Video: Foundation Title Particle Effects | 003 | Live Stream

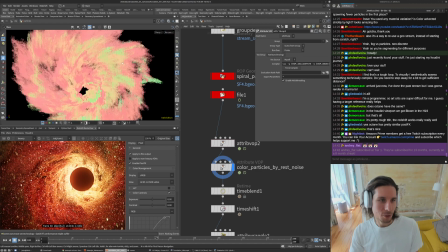(33:07)
So yeah, this is really useful technique, similar to doing like volume displacement.
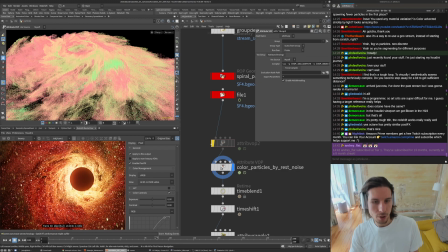(33:17)
You can take something that's somewhat smooth and add nice kind of controllable detail there.
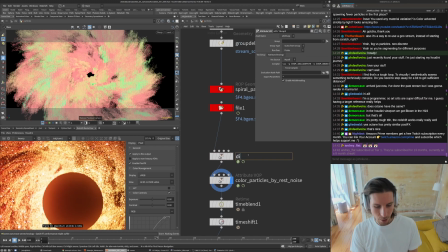(33:26)
So I think this is contributing a little bit to the detail and shadowing and stuff that you see there. So this one, displace particles by curl noise.
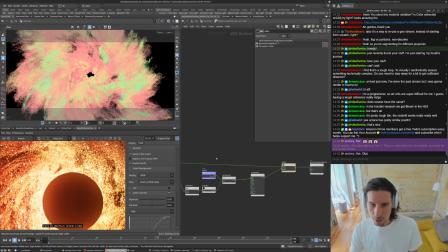(33:40)
And because everything's hooked in to use these attributes, it has the feel of you're advecting, or that motion is like the detail is embedded in the motion,
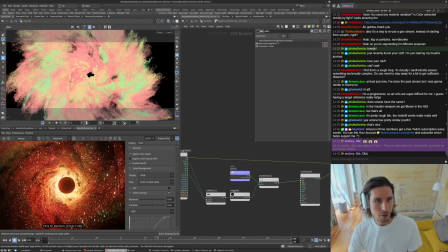(33:51)
so that does a super good job or whatever. It's not like swimming through the noise pattern or anything like that. Hola, boa tarde. So this is pretty cool.
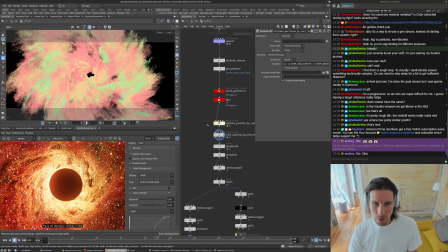(34:05)
You can do maybe a quick, if we, let me see here, this is frame 80. Go back to frame 80.
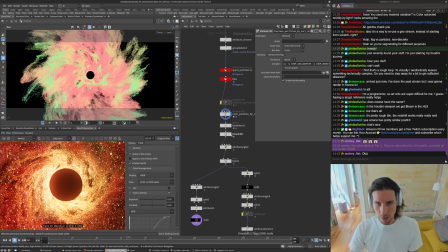(34:19)
And then this retime's happening down here.
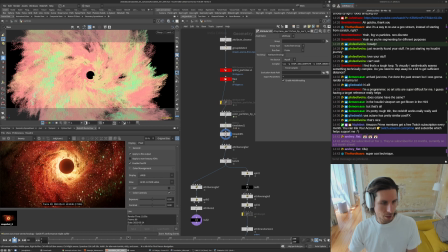(34:24)
So I'll do one, save this frame, and do one render with the displacement, the post-simulation enhancement turned off. We can compare the differences between those two.
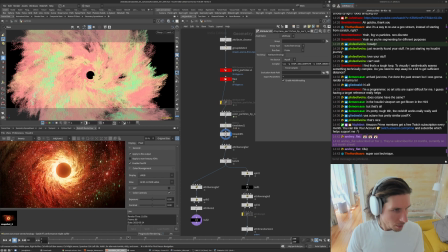(34:40)
So you see it here compared to there. So you can dial in more of those jagged edges and stuff like that, and you can control everything a bit better here with the noise.
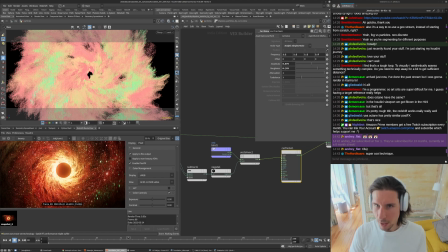(34:56)
I just found this pretty nice if you want more, less fuzziness. You can reduce the roughness here, and let me get rid of this.
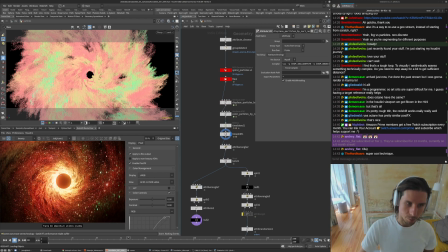(35:16)
That will start to make things a little bit crisper or whatever. So I was trying to get away from these large strands and just get some more broad shapes.
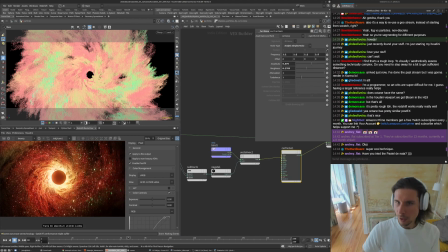(35:30)
Can start walking it closer to that.
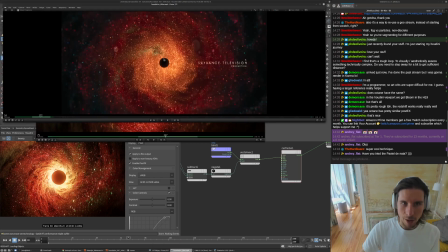(35:36)
And I was just doing that predominantly to try to get closer to the reference. So I dialed this in a little bit.
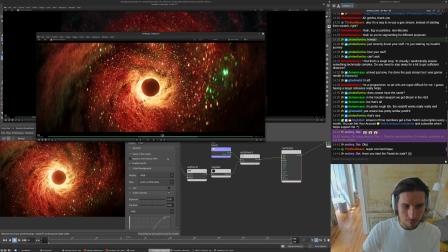(35:43)
I wanted to keep some of the detail,
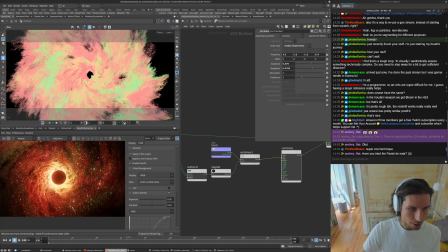(35:46)
but not lose like the gaseous look or whatever. So yeah, I think going up to 0.763 was where I ended up at, and that definitely helped. I don't know.
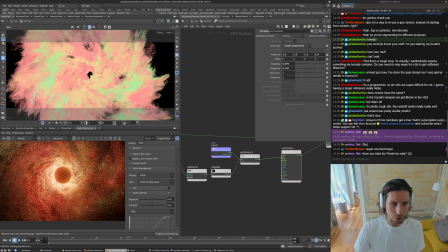(36:07)
The motion and stuff just feels softer, like the end result or something. Just break up some of those big kind of spaghetti lines or whatever like that. So yeah, displacing things using this procedural curl noise,
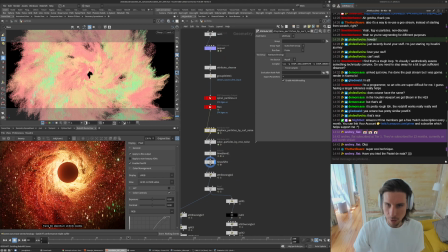(36:23)
really useful way to tweak the look after a simulation, and just use it a little bit. If you kind of rely on it too much,
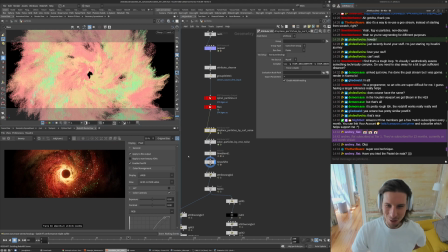(36:31)
the motion might not feel supernatural, but definitely useful to know about. Pastel de nata, I don't think I've tried it.
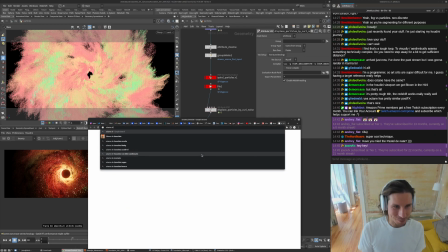(36:43)
I'm into the salam de chocolate. These things here.
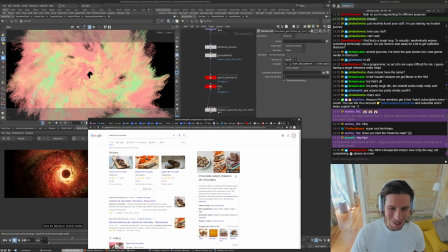(36:50)
I think the pastel de nata is too creamy for me. It's too. I'm not a big fan of the custard stuff, but these things with a coffee, it's pretty good.
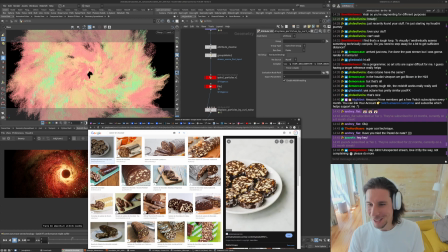(37:00)
It's like a big Kit Kat bar or something like that. But yeah, it's meant to look like a.
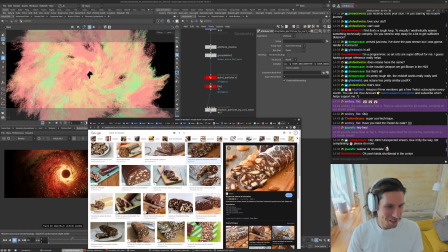(37:08)
Yeah. That's. I don't know. I feel like it's kind of hidden, but yeah, definitely this is my favorite thing so far.